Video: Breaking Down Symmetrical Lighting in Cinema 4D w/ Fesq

Hi, I'm Feskma, 3D artist based in Rio de Janeiro, Brazil.
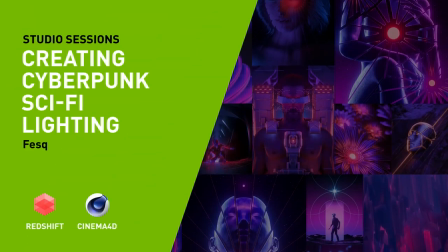My work has this really surreal yet sci-fi vibe to it, with the signature color palette of red, blue, and purple. Today, I'm going to be breaking down how I did the lighting of this specific artwork. It's a symmetric lighting system, it's pretty simple, but quite effective.
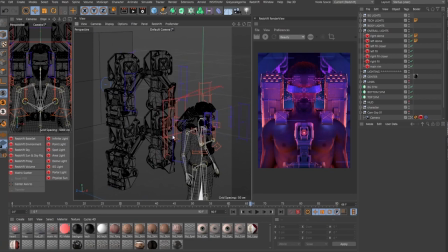So, without further ado, let's get into it. Overall, if you take a look at this scene right here, you will notice that the background is like way far behind the main character. This way we can like light it in its own way. So let's even start with the background.
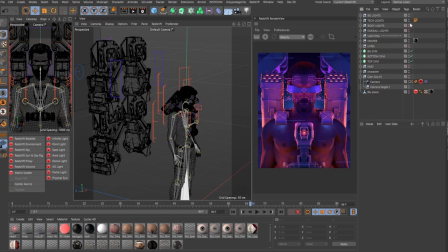I'm going to disable all my lighting systems except for the BG lights, right?
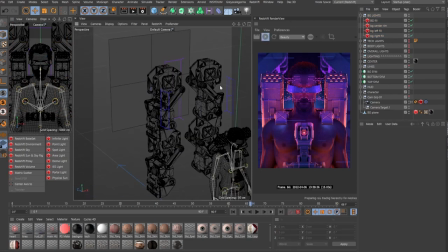BG lights are basically the ones that are lighting the background. If I press play right now, you will see that other than the emissive materials here in the scene,
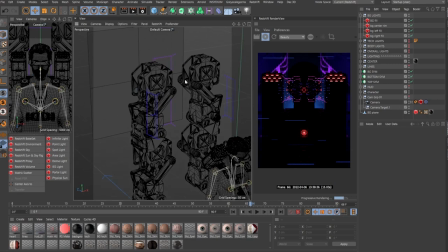you can see that the lighting by itself has its own lighting. This is perfect because you can actually feel the details the way that you want. So let's say that you want to highlight more of the edges of the background.
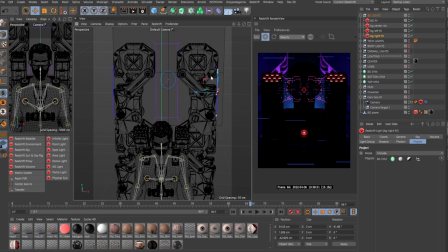You just need to increase the intensity of these lights or maybe even add some other lights to the background. So, one of these systems is the overall lights. Let me disable the background and enable the overall lights. This is like the meat of the whole lighting.
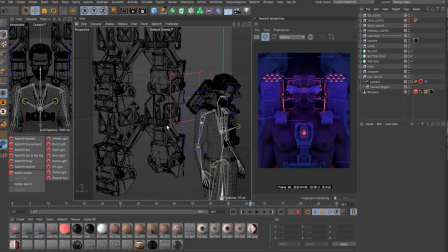You will see that right here, I have a ring lighting coming from the back to the character and some of the few lights for the body.
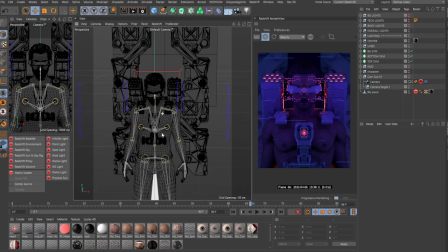Since I'm going for a symmetric composition, all the lightings are fully symmetric, right? One thing that is important to notice here, I have two dome lights.
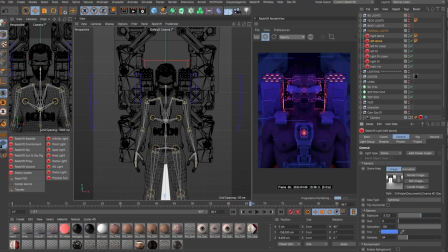These HDRs, they have like a stronger light coming from the left. So I usually do this, I duplicate the dome light and rotate them 90 degrees. So I kind of have a dome light coming from the right, another one from the left. Important to note that I left these notes here.
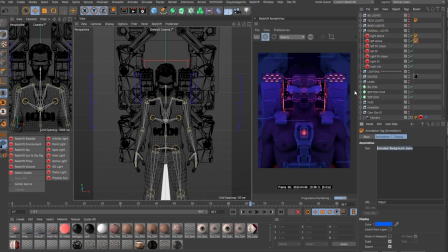The background is excluding, sorry, the dome light is excluding the background plane. With all lighting in Redshift and Octane is the same way, you can go to the Projects tab.
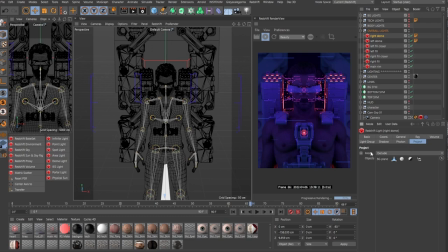I'm not sure if Octane is Projects tab, but at least Redshift it is. You can go for the mode and you can exclude certain assets from the scene. So to make sure that I can fully control how the lights will work with the background with this plane right here,
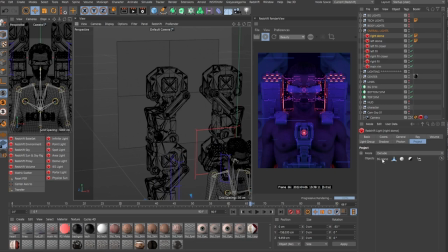I've excluded it from the dome light. You will see that if I change this to include, you see like now the background is affected by the dome light. If I go to exclude, it's not anymore. So following ahead like this lighting is too flat.
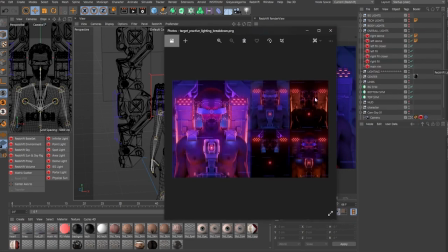So as I showed before, the idea here is to build some other lighting systems in a way that I can highlight certain features of the scene.
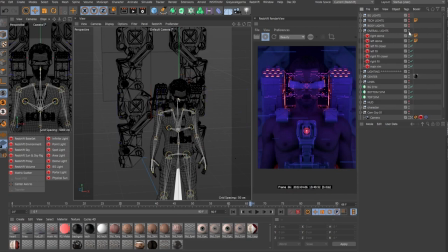So let me disable the overall lights and go ahead to the body lights, right? These lights here are mainly fill lights.
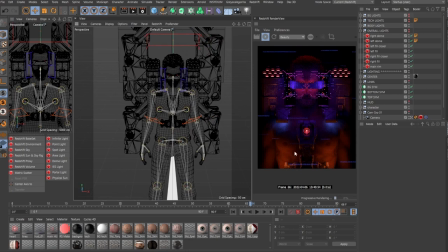You can see that they do not accentuate the silhouette of the body, but they are mainly working to create some filling lights in the scene.
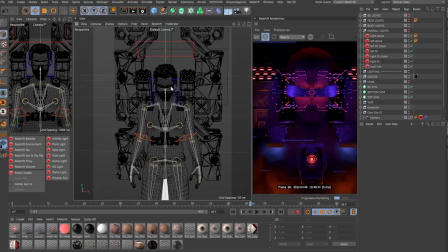Nothing hugely special here, but you have the lights behind the visor to make sure that you have a fill light here,
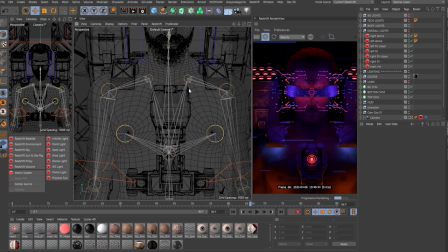and you have other lights from the tech parts influencing the body. important to note that if I'm not mistaken some of these lights yeah for example the hair key light
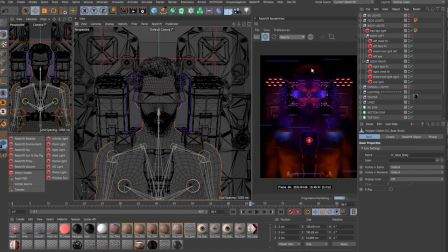for me to have a more to distinguish the body and separate the body from the background I added this hair key light it's not exactly key
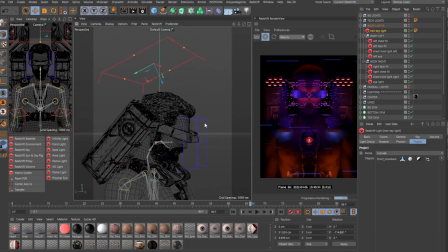it should be rim light sorry for the technical terminology there but the idea here is to have a little bit of separation for from the background.